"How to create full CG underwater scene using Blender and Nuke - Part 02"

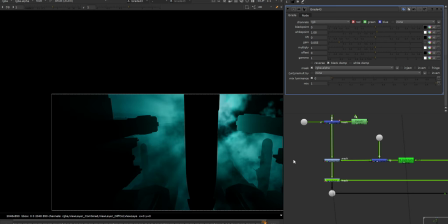Use the grade and reduce the gain from that, so you can see this black patches because I used that matte
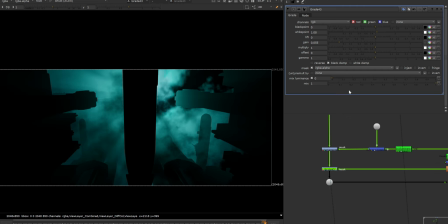I blurred it a bit and used that as a matte to give that kind of dark patches in the guardrails.
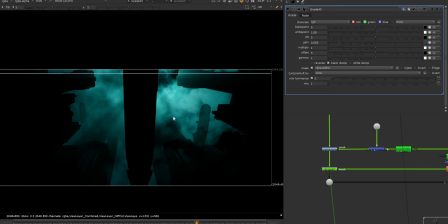So it's simply giving an impression of density change in the water and the volume.
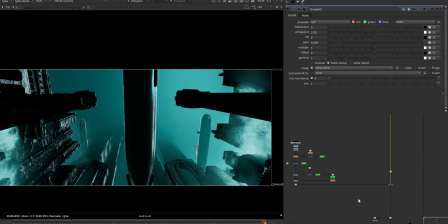Added it on top of everything again. I took my overall shot.
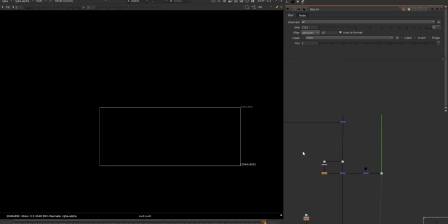I blurred it again like more than 1000 pixels, and I used a square roto here, just a normal roto,
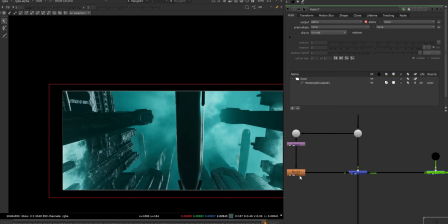and I'm stenciling this submarine because I don't want this diffusion effect to all of the area. I just wanted to get this guy a little darker.
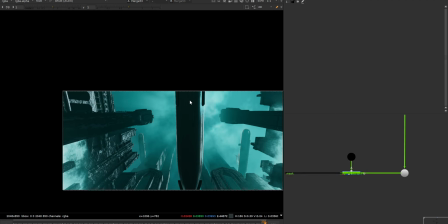So it's like just stenciling that middle submarine using that matte. So this kind of diffusion I was talking about, you can use the value, you can create the value by creating this diffusion and then keep adding them to give that kind of depth step by step.
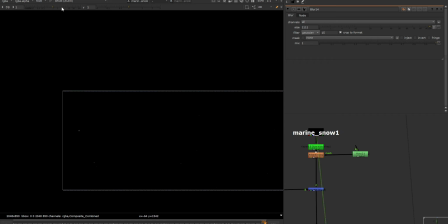Now I'm using this marine snow. I called it marine snow. This is simply particle I created in EV using the particle emitter. I made them look more prominent using this erode node than using the constant.
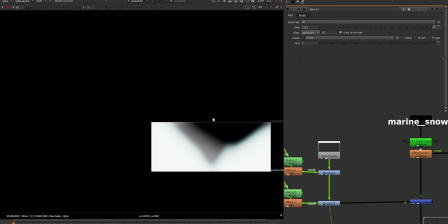I know that some of the particles should be darker and some of them should be white. So these are some roto I used to give the different color in that.
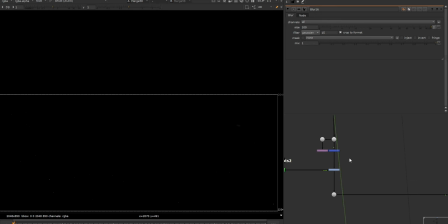These are like small tweaks, but they are like visible in the scene. Okay, here is one more thing I would like to share. I took these particles and I wanted to make them look slightly more dense. So I moved them 1 pixel in both the X and Y axis and merged them together.
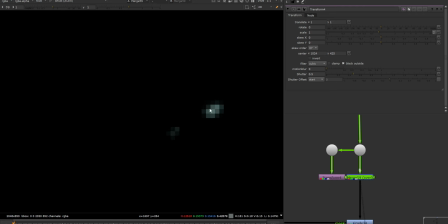Now you can see they are double, but they are like connected to each other, so we can read them more in the scene. So they will look more prominent using this method. Then I have the spotlights. Using that spotlight, I graded the particles because whenever my spotlight is interacting with these small particles, they should look brighter.
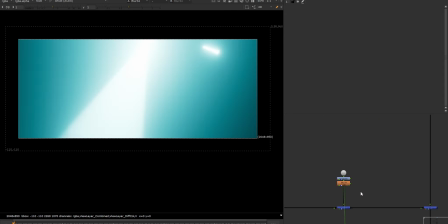And then I used the spotlight again and gave a lot more punch to that spotlight.
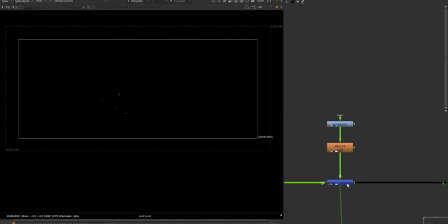Use some blur and multiplied on my particles.
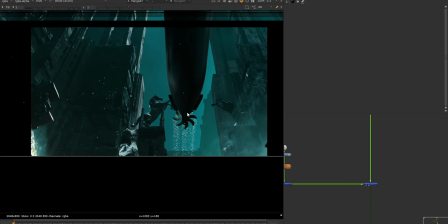So if I view it from here, you can see the difference that if I turn this multiply up,
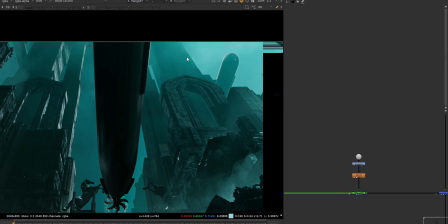you can see all the particles are dark since I used pretty dark constant here.
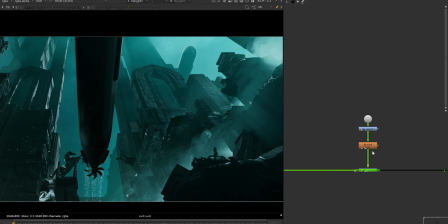But if I turn that multiply on using the spotlight, wherever my spotlight is moving,
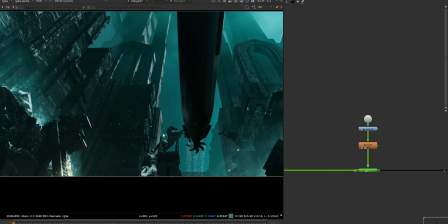we can read our these particles and it gives the feel of that our light is interacting with those particles.
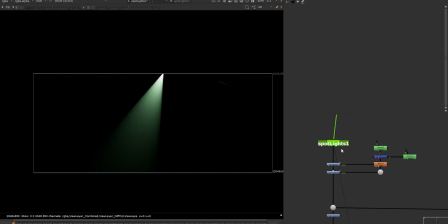It's a very simple comp technique. Okay, now this spotlights, I have this separate spotlights. I did some grading to keep them separate. I should have done them in separate layers, but due to the time I just rendered them in one layer.
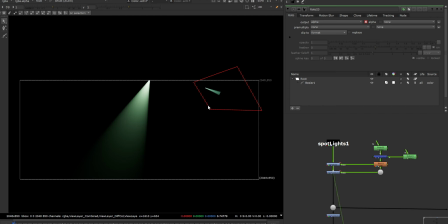But I know that these are like very small one here. I can have control by doing some roto, which is easy. Just it wasn't reading well enough, so I did some grading and made it look like more brighter.
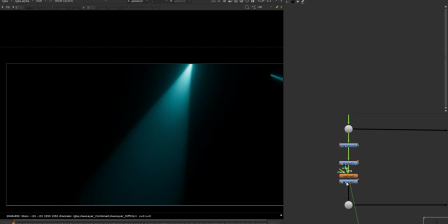I gave some blue tone to it, did grading, flow or diffusion, and some more grade to make it look more punchy.
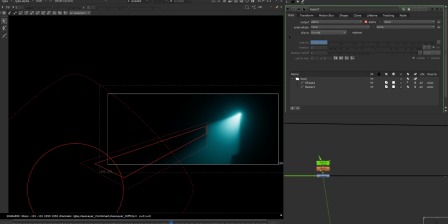And there's some more, like if I go to this frame, you can see there are some changes in the grading.
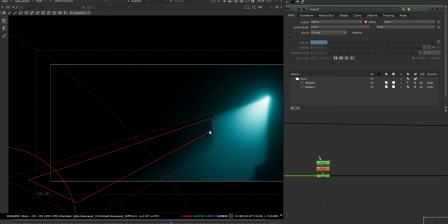This is just to get that submarine is causing this kind of shadow. It's like simple comp mask.
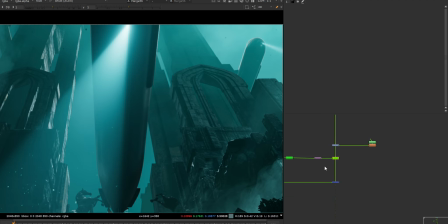And then let me show you, I use this blur for some reason.
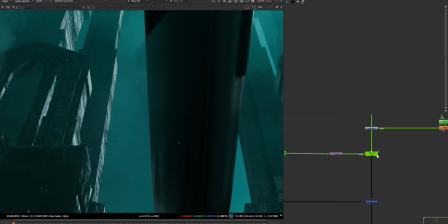I blurred using the spotlight matte. I blurred the area behind that spotlight just to make it little diffuse under that spotlight area.
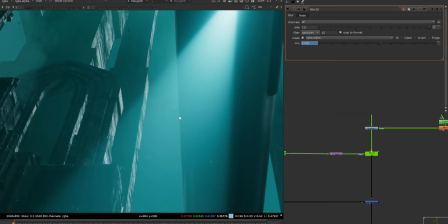You can see that it's like light is causing us to see less of that background.
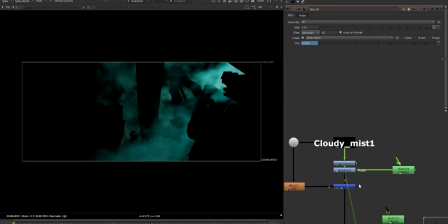And this cloudy mist, I have used this again, did some grading on this area to read it more here and less here.
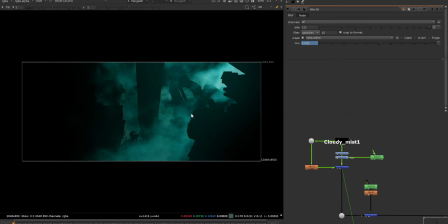I blurred it to give some diffusion effect.
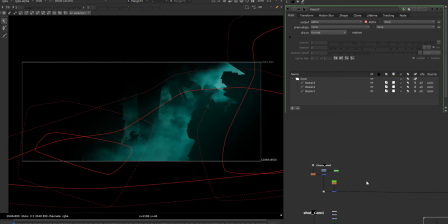I removed some of that area and only masked in this bottom part and placed it on top of our scene again.
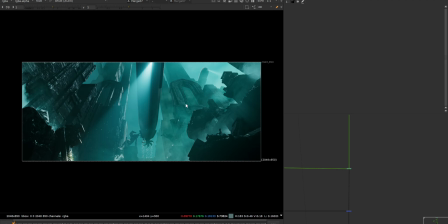So you can see that it was reading less. Now we are reading our mist, which is moving from y-axis and only on that area. So give that kind of feel. Then using this camera and setup again, I use some noise bus.
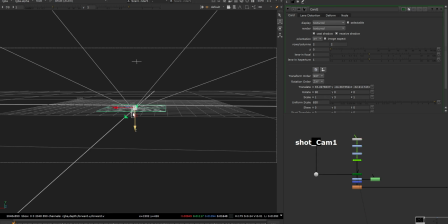This card is just above the ground level and I use this noise.
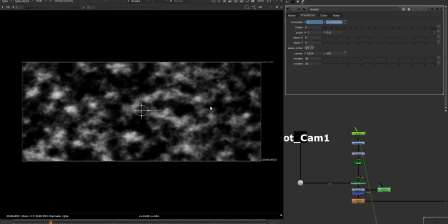If I simply play this, you can see that it's moving upward. Like this, like very small motion in the noise pattern.
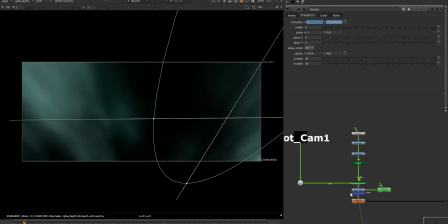I create it and use that on card, and I can see that it's moving from one to that direction.
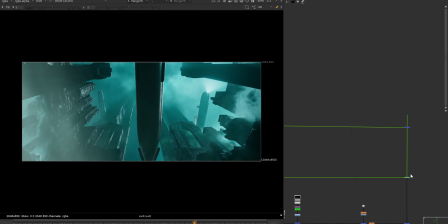So this thing is for extreme FG. You can see that here. I use some 2D elements.
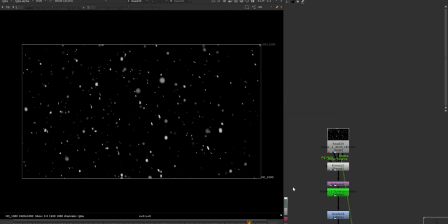These are snow particles. This is very fast, so I turned down the speed by using Chronos. I kept it 0.3. I used Luma key. I did some grade and use them as a mask. If if I see that they are like slightly bluish or greenish.
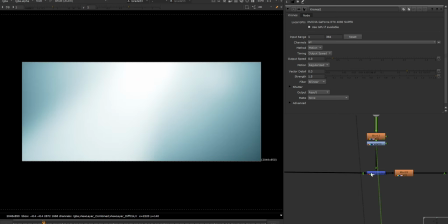And same using the spotlight, I use the spotlight for interactive light and use them as multiply, and you can see.
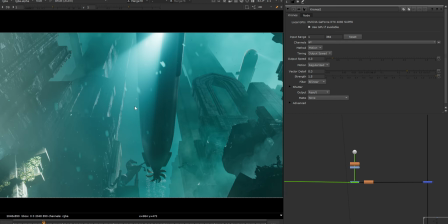So this is helping to create that interactive light on that particles as well, like the same way we did to that small particles.
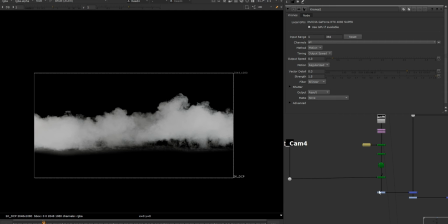I have more elements for this area just for that part.
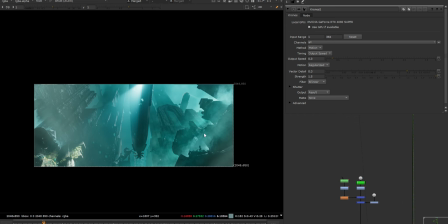Okay, I wanted to read some of the mist paths on in these lights as well,
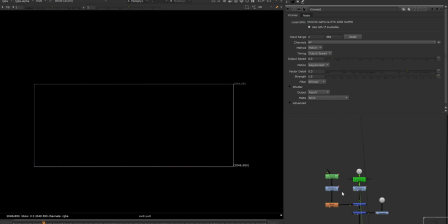so I took the spotlight mat and used only on that areas,
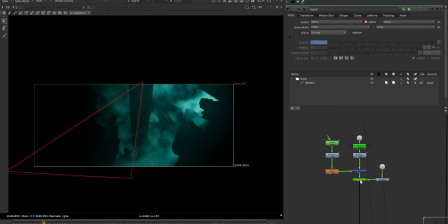and using this mist just try to pull them in that mask,
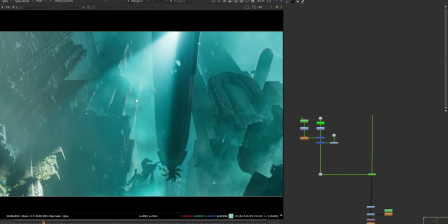and you can see that slightly it's affecting the mist from that area.
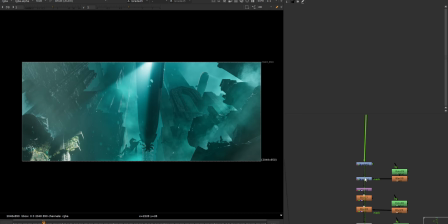You can see it in the play. And overall grading again, just tone down a bit using the gain.
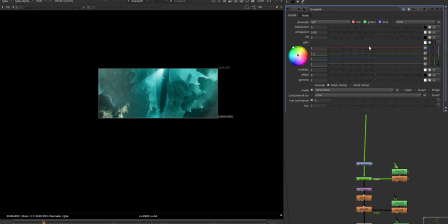And on this part I wanted to give some bloom. If I see the roto, and grade is like slightly white points adjustments. And this is the very important part. I use this blur. This is like 400 pixel blur now, and I reduce the mix.
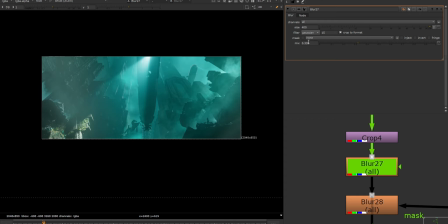If I keep it 1, the shot will look blurry, so I use these values. You can see that kind of diffusion.
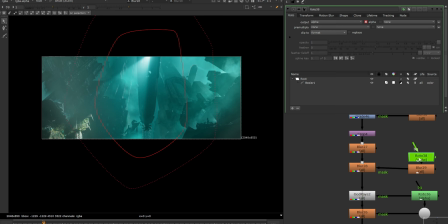I used one more blur, but only to the middle area here, and same I gave the values to 400 and use the mix as 0.2, and I use this chord rays to give that kind of smudgy feel on the edges.
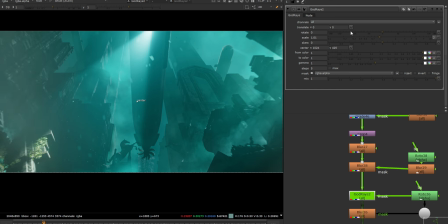Just a tiny value. If you go more, then it will be more stretchy.
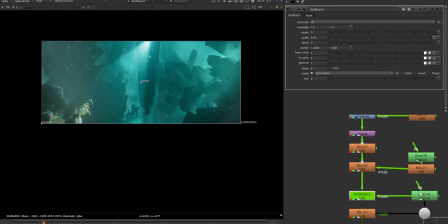So I just wanted this kind of look on the both edges. If I don't use this roto mask, it will affect these areas as well.
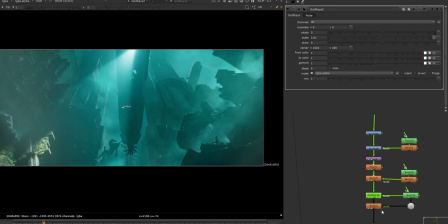So I use this roto for this only edge area and blurred it a touch, and then overall blur again.
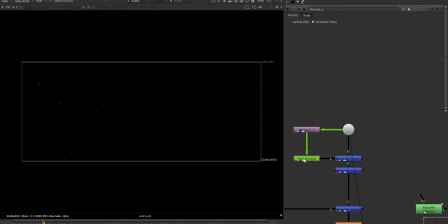Then I use the particles. I mirror them horizontally and use them again in the scene to read more particles in the scene.
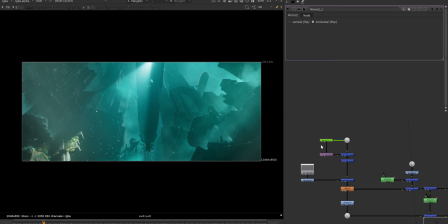So it's like doubling the particles by flipping them horizontally. I took this submarine pass, blurred it a bit.
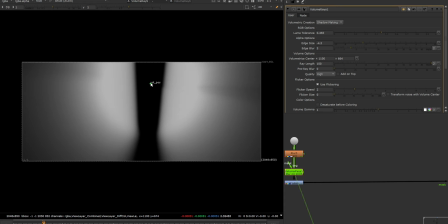I use this volume raise node. So you can, by default, if you take the volume raise, it will be like very sharp and steppy because of the quality.
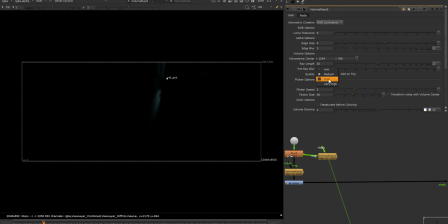Let me take that and show you. So it's like this. Before that anything, I will keep the values high and array length very super high here,
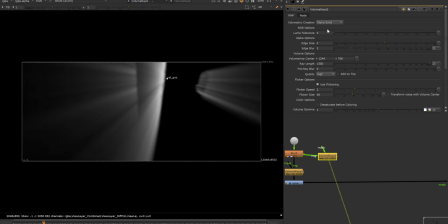and play with this alpha edges or alpha solid or anything that is fitting well to your shot.
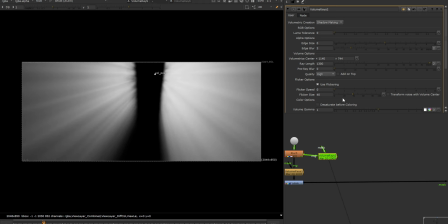In my shot it's shadow making, so I kept these values. I removed this flicker speed and flicker size because that will animate these rays.
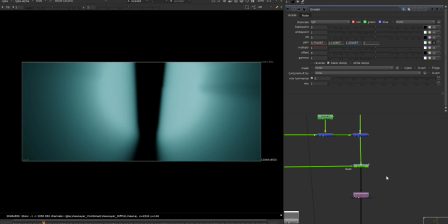I don't want that. I use that as a mask in my scene.
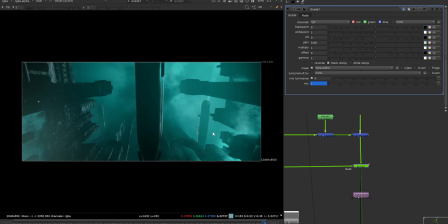So if I go to the last frame, you can see it's giving some kind of occlusion just under that submarine.
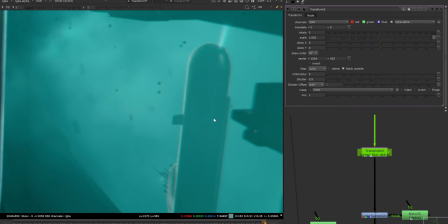And my favorite thing, chromatic aberration slightly overall everywhere.